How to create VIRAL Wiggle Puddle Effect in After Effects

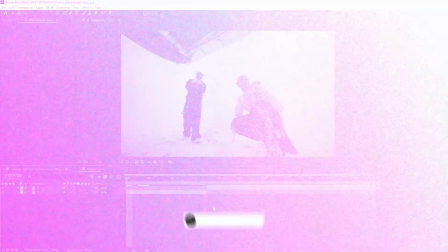[0:07]
Yo, what's good guys?
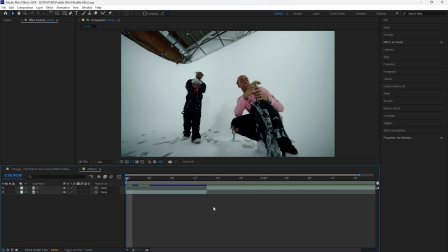[0:08]
In this video, we're going to be breaking down how to create this puddle effect, and I think it's a perfect effect to use, especially if you're going for more of that trippy vibe for your edits.
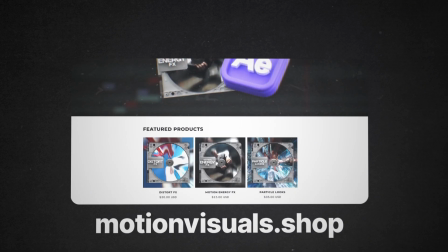[0:17]
And before we get into the video, I want to let you guys know that I run the motion visual shop where I sell editing packs and presets for video editors.
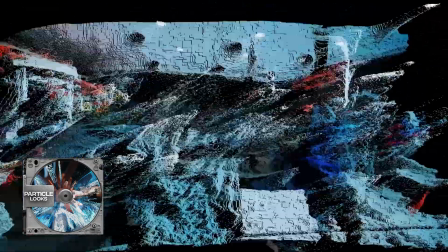[0:24]
So if you guys are interested in that, I'll have a link down in the description.
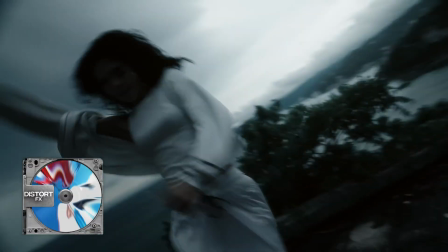[0:27]
I'm currently running a 2-in-1 bundle, so if you guys want to make that investment, I'll also have the link to that down in the description. With all that being said, let's get right into the video.
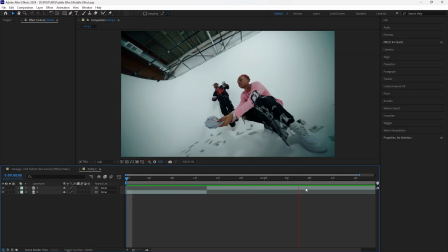[0:35]
Alright, so here in After Effects, we're going to be creating that puddle effect between these two clips.
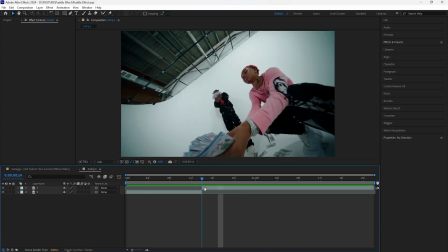[0:42]
And in order to create this effect, let's focus on the second clip that we're going to be transitioning into. So let's create a new adjustment layer. Make sure it's the same length as your clip. In order to create the base of this effect, we're going to add a turbulent displace. Right when we add this effect, we have this really distorted look.
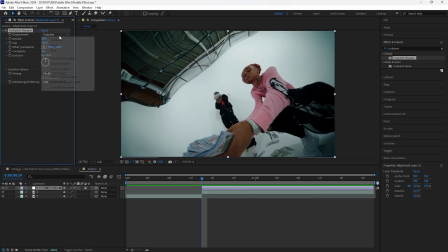[1:00]
If you go over to the displacement, you can change the settings to whichever one that you like. All of them have pretty different looks. I think I'll just stick with the turbulent one. And then if you go over here to the amount, I'll just keep that one as it is. I'm going to keyframe that at the start.
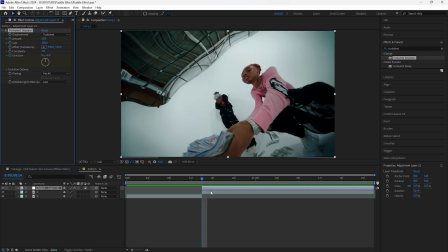[1:16]
Also keyframe the evolution because I want this effect animate on our clip. For the size, I'll decrease that to like 75. And then click this layer, click U to reveal the keyframes.
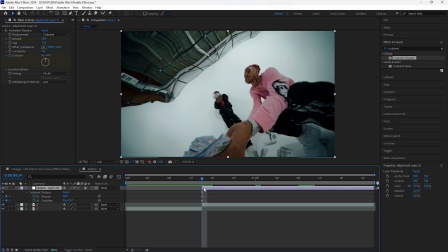[1:27]
I want this to feel really smooth, so we're going to go forward 18 frames. Keyframe the amount back to 0.
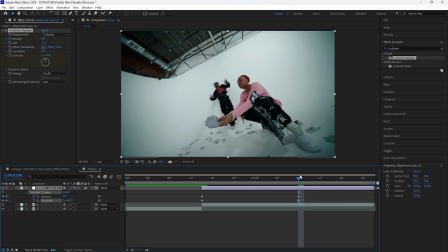[1:33]
And for the evolution, we want that to go 1 full cycle, so I'll keyframe that at 1. So when I play this, we have that liquid effect.
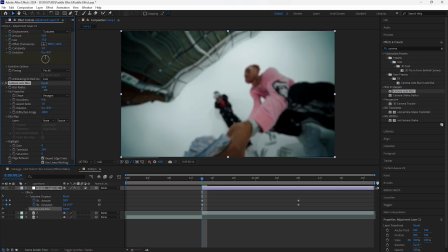[1:41]
After that effect, we're going to add a camera lens blur. Increase the blur radius. I'll increase that to 10. Keyframe that at the start. And for this one, I want it to end faster than the turbulent displace effect.
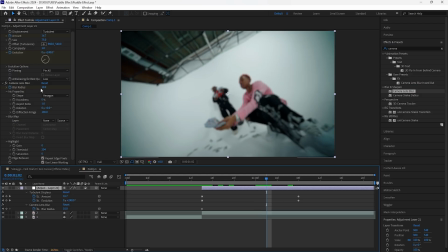[1:52]
So I'll go forward like 12 frames, keyframe the blur radius back to 0. So we want the beginning of this effect to start out blurry, and then we want to go fully in focus.
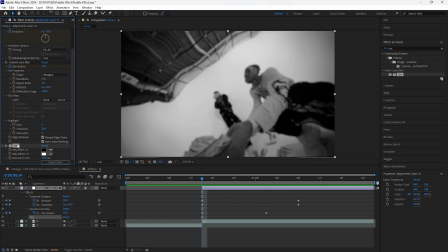[2:03]
Then we're going to add a tint, and I also want the beginning of this clip to be black and white. So for the tint, just keep the colors as it is, and then keyframe the amount of tint at 100% at the start.
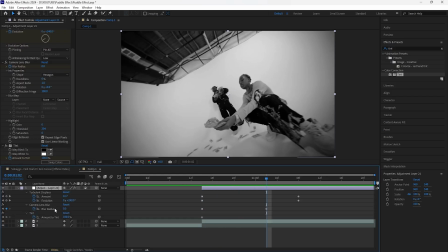[2:14]
Then go forward to where the camera lens blur ends and just keyframe that back to 0.
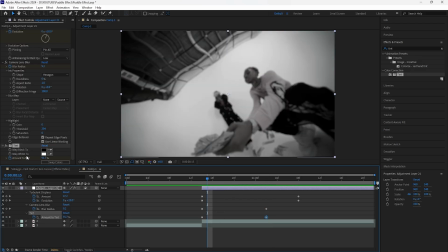[2:20]
For the next effect, let's add a VR chromatic aberrations, which is already a built-in effect in After Effects.
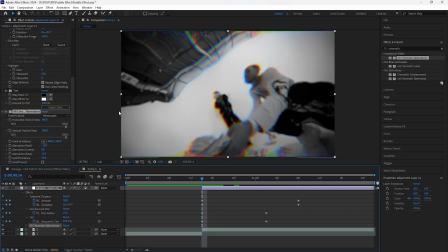[2:25]
Once we add this effect, we have this RGB effect. And for some reason, if yours doesn't work, you want to go to the file and then go to project settings.
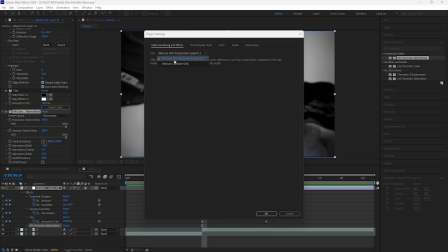[2:33]
Make sure you go to the video rendering and effects and you select the Mercury GPU acceleration OpenCL, because sometimes yours might be selected at like a different setting. So just make sure it's selected right there and then click OK.
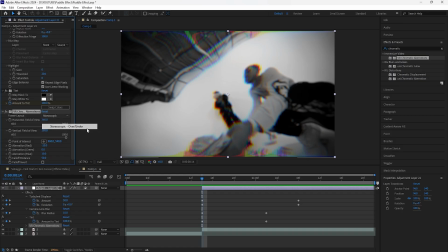[2:46]
For the frame layout, I'll change that to stereoscopic over and under, and that just makes it look a little less intense. We're going to be keyframing the aberration red as well as the blue because I want that to form at the beginning.
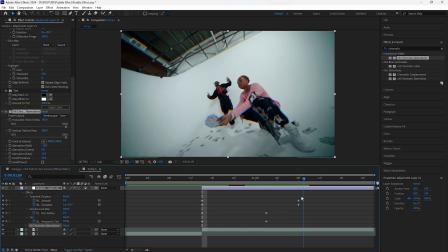[2:59]
And then once the clip plays out, I want that color to fade out.
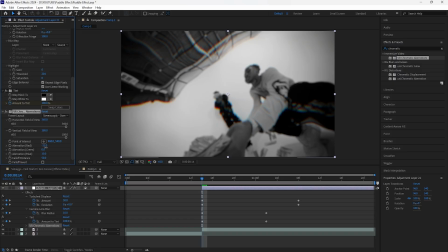[3:03]
So for the aberration red, I'm also just going to decrease this to like -12 and increase the aberration blue to 12.
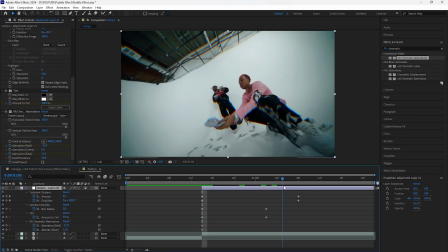[3:10]
So keyframe both of that at the start, go forward 18 frames, keyframe both of those back to 0.
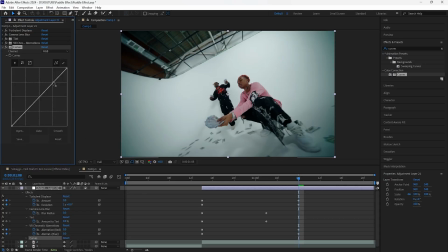[3:17]
Then for the final effect, we're going to add a curves. For the curves, let's bring up the highlights just by a little and then just kind of bring down the shadows.
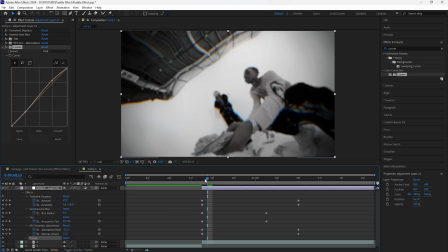[3:25]
That way it just adds a little more depth to our footage. And then once we do that, let's keyframe, or let's easy ease all the keyframes.
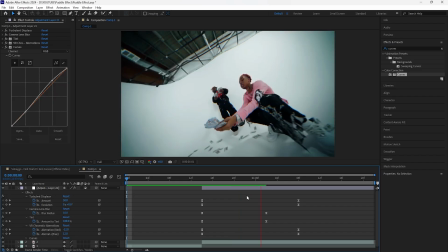[3:33]
This is what we have for the effect so far. We have that really smooth puddle effect.
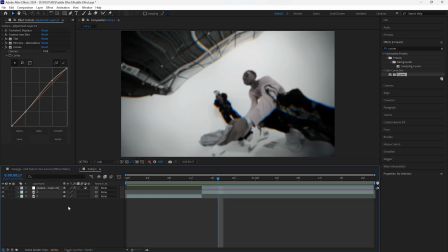[3:41]
Then we're going to create a flicker effect. So let's create another adjustment layer. Make sure it's the same length as the second clip.
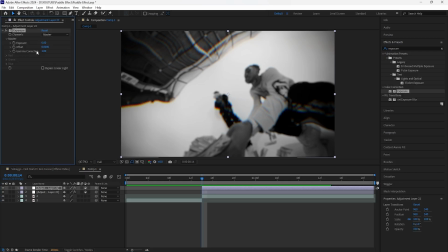[3:48]
And we're going to add an exposure. So this is the effect we're going to use in order to create that flicker effect. And I want the beginning of this clip to start out really dark.
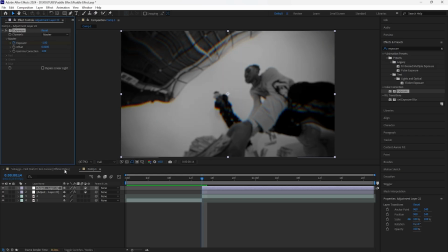[3:55]
So I'll just increase this to -1 at the start, keyframe that, and then go forward 1 frame, keyframe the exposure to 1.
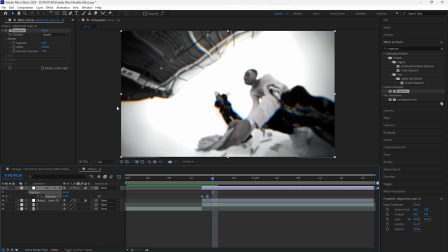[4:04]
So that's a lot brighter. And then go forward another frame. I want this one to be a different value.
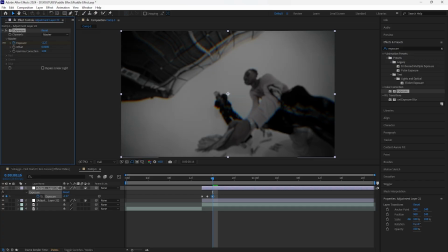[4:09]
I also want it to be a lot darker, so I'll just keyframe this at around like -2.5.